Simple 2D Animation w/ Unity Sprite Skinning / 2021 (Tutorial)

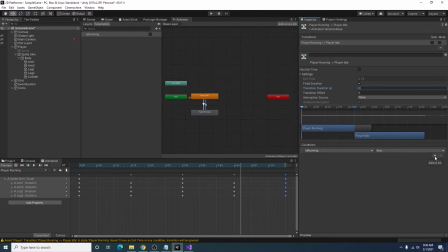(12:20)
And on the transition from running to idle, is running needs to be false. I'm going to go ahead and save this.
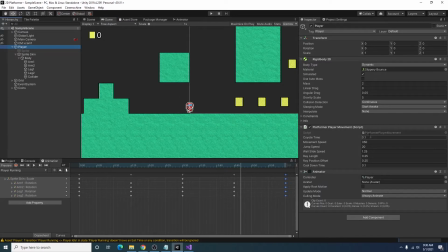(12:30)
And I will go back and I'm going to open our platformer player movement script.
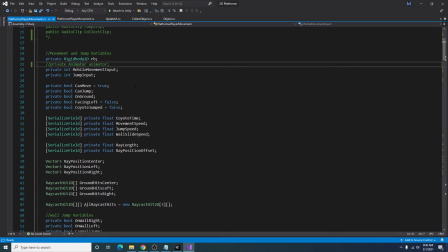(12:41)
And inside of here, I already commented out some code for the animator. So up top, we're going to set a variable for a private animator called animator. In our awake function, we're going to say animator is equal to get component animator.
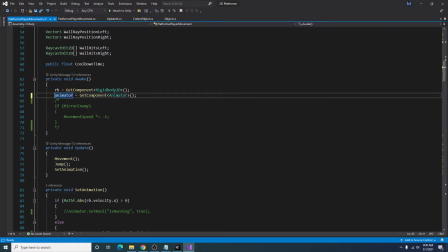(13:00)
That'll just grab the animator component off of our player game object. And under the set animation function, I am just uncommenting this, where if our
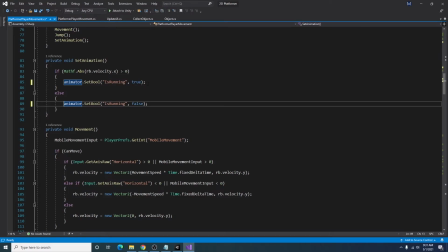(13:15)
rigid body's velocity in the horizontal direction is greater than 0, then our running animation will be set to true. Otherwise, it's going to be false. And in our update function, I have our set animation here right after our jump and movement. So if I save this and go back to our game,
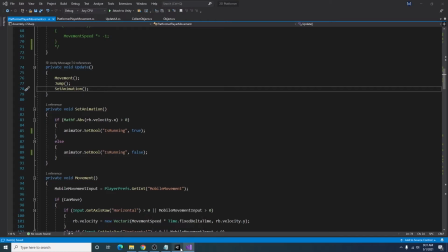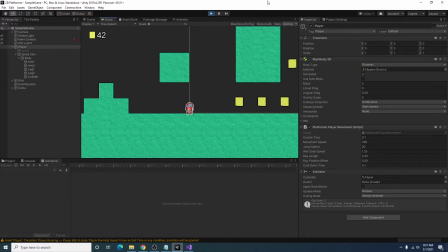(13:39)
I can go ahead and click play, and now we should have our running animation.
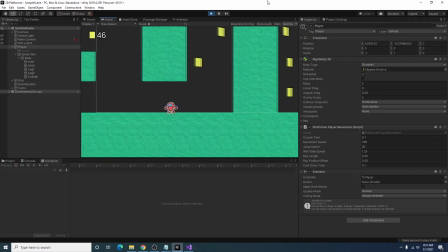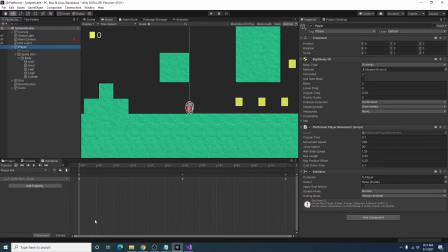(13:53)
And to clean up the running animation a little bit, so you don't notice how janky it is, I'm just going to highlight all of our keyframes and reduce it down by
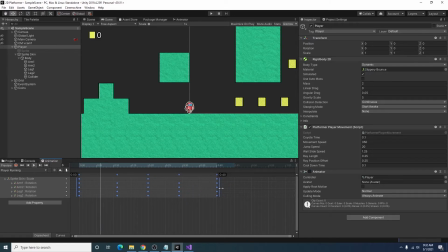(14:09)
maybe a quarter or so. That way it looks like we're moving a little faster.
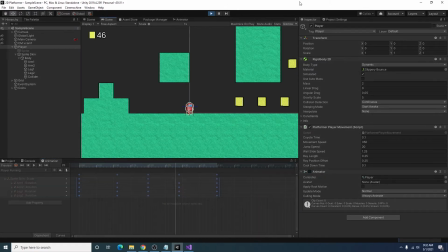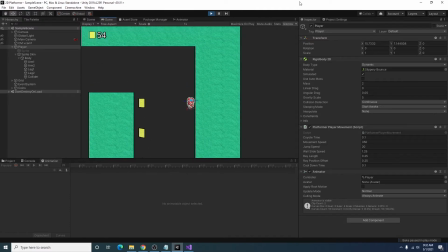(14:23)
Now it looks a little weird to have us running while we're on the wall, so we can go ahead and add a wall sliding animation.
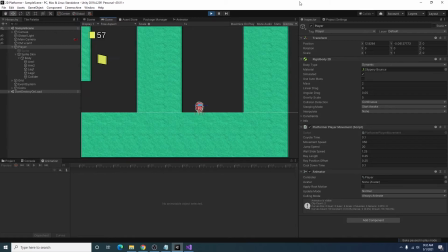(14:31)
I'll go ahead and do that real quick.
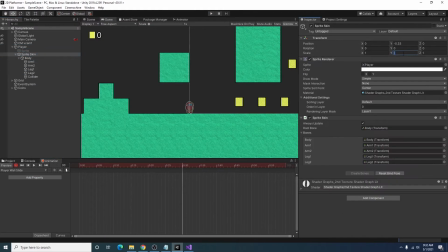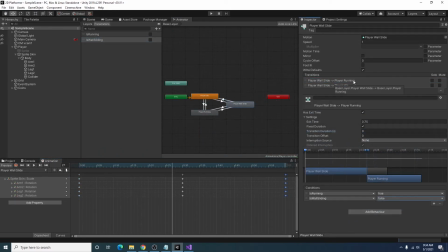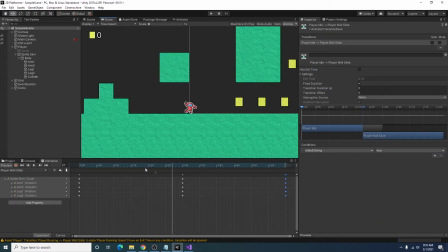(14:44)
All right, so I went ahead and added a simple wall sliding animation here. As you can see, it's meant to look like you're holding on to the side of the wall.
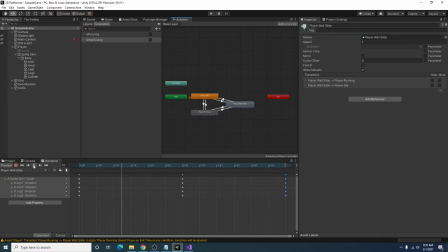(14:56)
And then in the animator, I just set up the state here with a couple transitions with the new parameter is wall sliding, where from idle to wall sliding is wall sliding needs to be true.
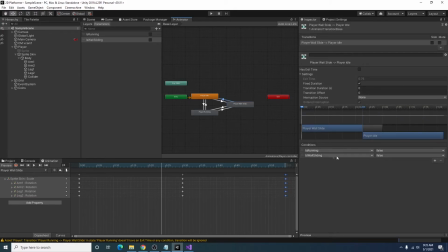(15:11)
To go from wall sliding to idle, is running needs to be false, and is wall sliding needs to be false, and vice versa for when the player is running and transitioning between wall sliding and running.
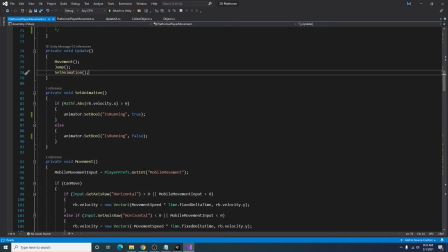(15:30)
Going back to our player, we can open up our platformer player movement script, and I'm just going to go ahead and go back to our wall sliding section,
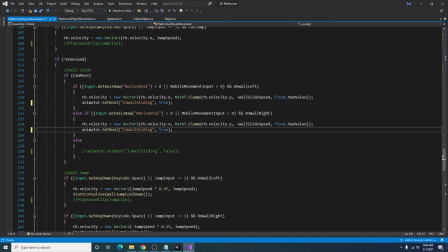(15:46)
and I will go ahead and uncomment this code for if we are wall sliding. Also, if you want to see how we're flipping the player
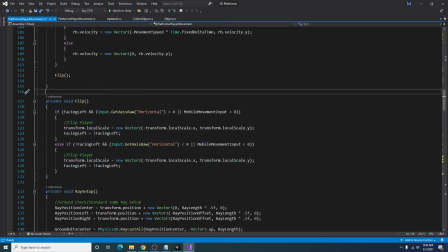(15:59)
character around based on our movement, this is the flip function. This is the flip function that I'm using. I have a bool set up to see if the player is facing left.
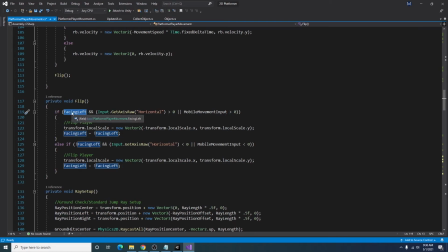(16:14)
By default, at the beginning, it's set to false because the player is always facing right when we start the game.